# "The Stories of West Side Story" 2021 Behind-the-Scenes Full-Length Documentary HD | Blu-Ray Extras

The camera's gonna move past that. Go ahead, let's do the dialogue. Tony Kushner so generously wrote a whole character background for each of us.
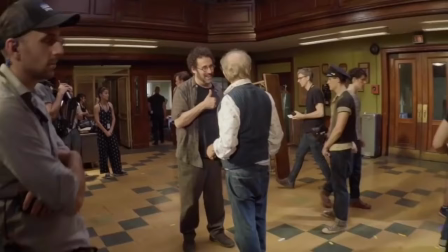3037s
Tony was incredibly helpful with helping us differentiate our relationships and going
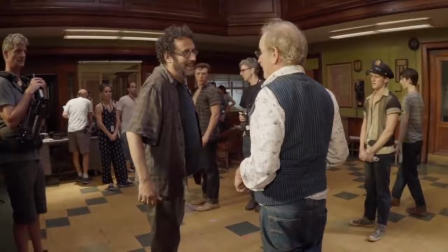3043s
that extra mile with our characters and how we got to know each other and how we got to become a Jet. That's good. Anybody's is really trying to find his way. We see this kind of lost soul hoping to join this gang of brothers, not only to be accepted into a family,
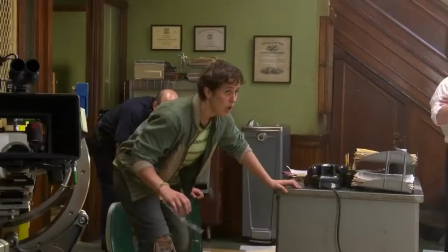3062s
but be accepted for who they are as a person and accepted in their own skin. And action! Through a series of events, Anybody's escapes, and all of the 5-6 Jets that are there are left in the precinct alone.
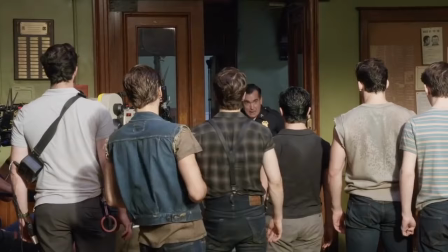3075s Sit yourself someplace and don't move a muscle till I get back. Don't even sweat, you hear me?
That was great. That was so funny. I saw it as a kid in a community theater production.
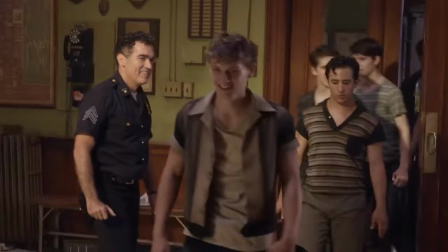3090s
The one thing I remember is the Officer Krupke number. It's such a jaunty, fun, and catchy tune.
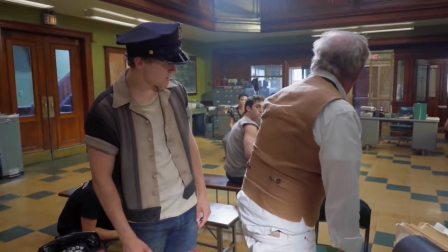3097s
You put the hat on like this, try it on your back, and then you turn, great shot of your face, take guard, want to try something like that? I think it was Janine's idea to just slow down the first verse. But saying to the audience, you have to listen to this as well as enjoy it.
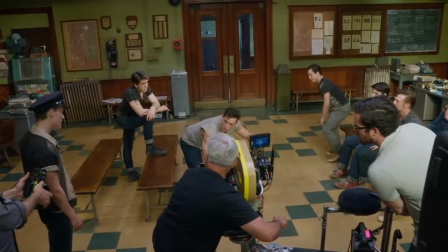3114s Here, kindly, Sergeant Krupke, you gotta understand. It's just our bringing up key that gets us out of hand.
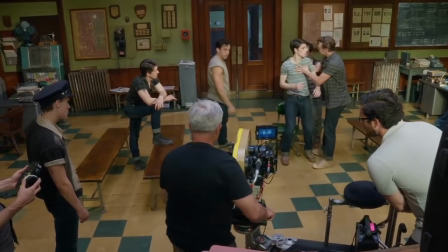3122s
It makes you enter the song in a slower and more cautious way.
And also, for everybody who knows all these songs by heart,
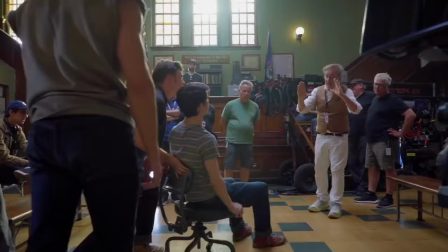3130s it's going to be startling. Gee, Officer Krupke, we're very upset.
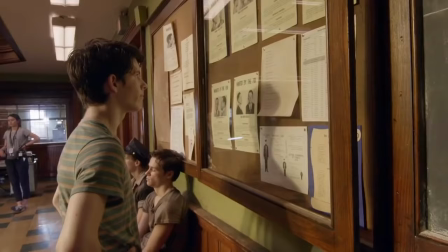3136s
That's where I want to make the cut. I think at the center of Krupke is Baby John. The way the Jets show Baby John, how the system works, going to the judge, then to the psychiatrist, then to the social worker, makes it come alive.
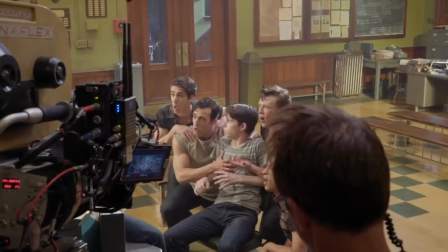3154s There is good, there is good, there is untapped good, like inside the worst of us is good.
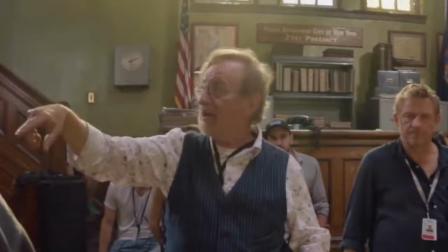3165s
And Janusz and Mitch, I just want to shoot it overhead, and I'd like to see the whole jail. Steven had the idea of wanting to shoot the bulk of the number in like 4 or 5 shots.
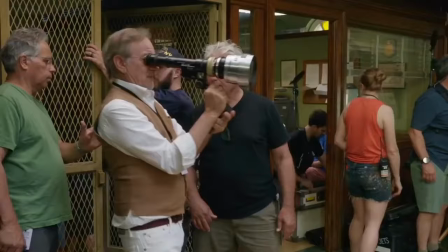3176s
So every move, every transition had to be carefully and densely
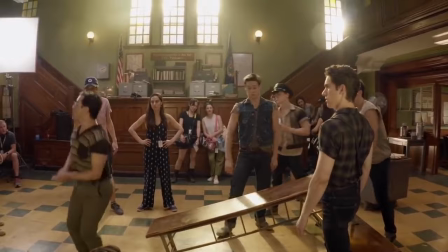3181s
constructed so that the cast would just land and click and flow right into the next verse that they were singing.
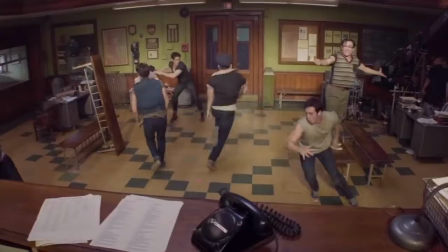3192s
Many occasions I felt I'm on Broadway watching a really superior musical, so it was a very luxurious place to be.
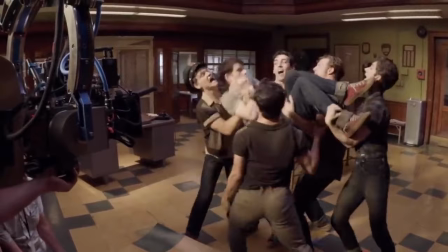3199s
Because I was among them.
We love Yano. We're disturbed.
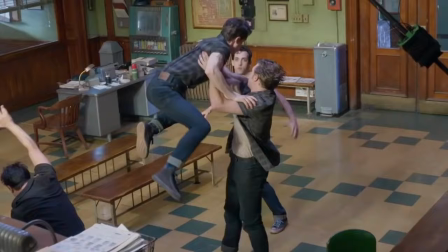3206s We're the most disturbed. Like we're psychologically disturbed.
As soon as we started doing Krupke, I fell in love with the choreography. Justin Peck.
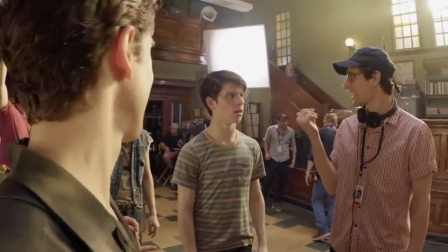3214s
I don't use the word loosely. I say he's a genius. Try and connect with each other in there later. Yeah, like almost like you're giving each other the signal with your eyes.
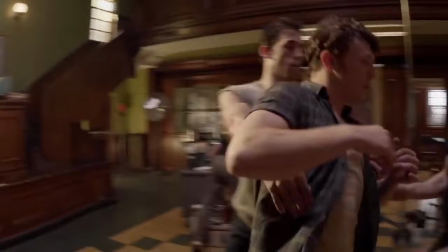3222s
It's fun and it's happy-go-lucky, but the tone of the entire number is really sad and is very angry because it just shows you how broken our system is.
My father is a bastard.
Krupke's a little different in other scenes because there's a really long shot.
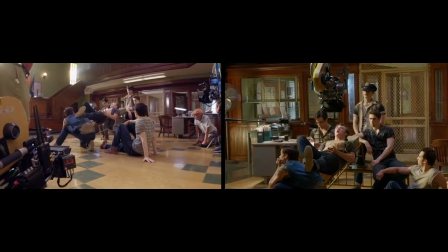3236s It was amazing to feel that love of performing because you're getting to do 20 seconds of a number. Goodness gracious, that's why I'm a mess.
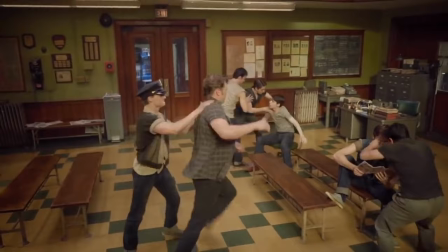3244s
There's a movement in the song into deeper and deeper levels of dysfunction and defiance and rage. And we wanted to make it clear that you're not just watching a bunch of adorable guys clowning around.
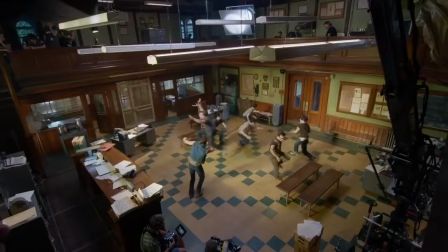3259s We are sick, we are sick, we are sick, sick, sick, like we're sociologically sick.
Very easy to work with them because I knew they will hit the mark, because if they're not precise in their move,
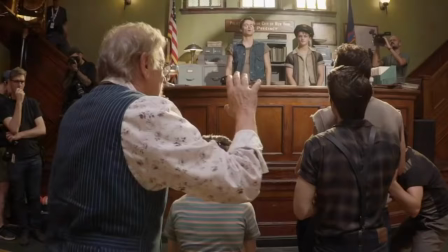3269s
they'll crash into each other and you have a big disaster. It's almost like watching stunt people with much more panache.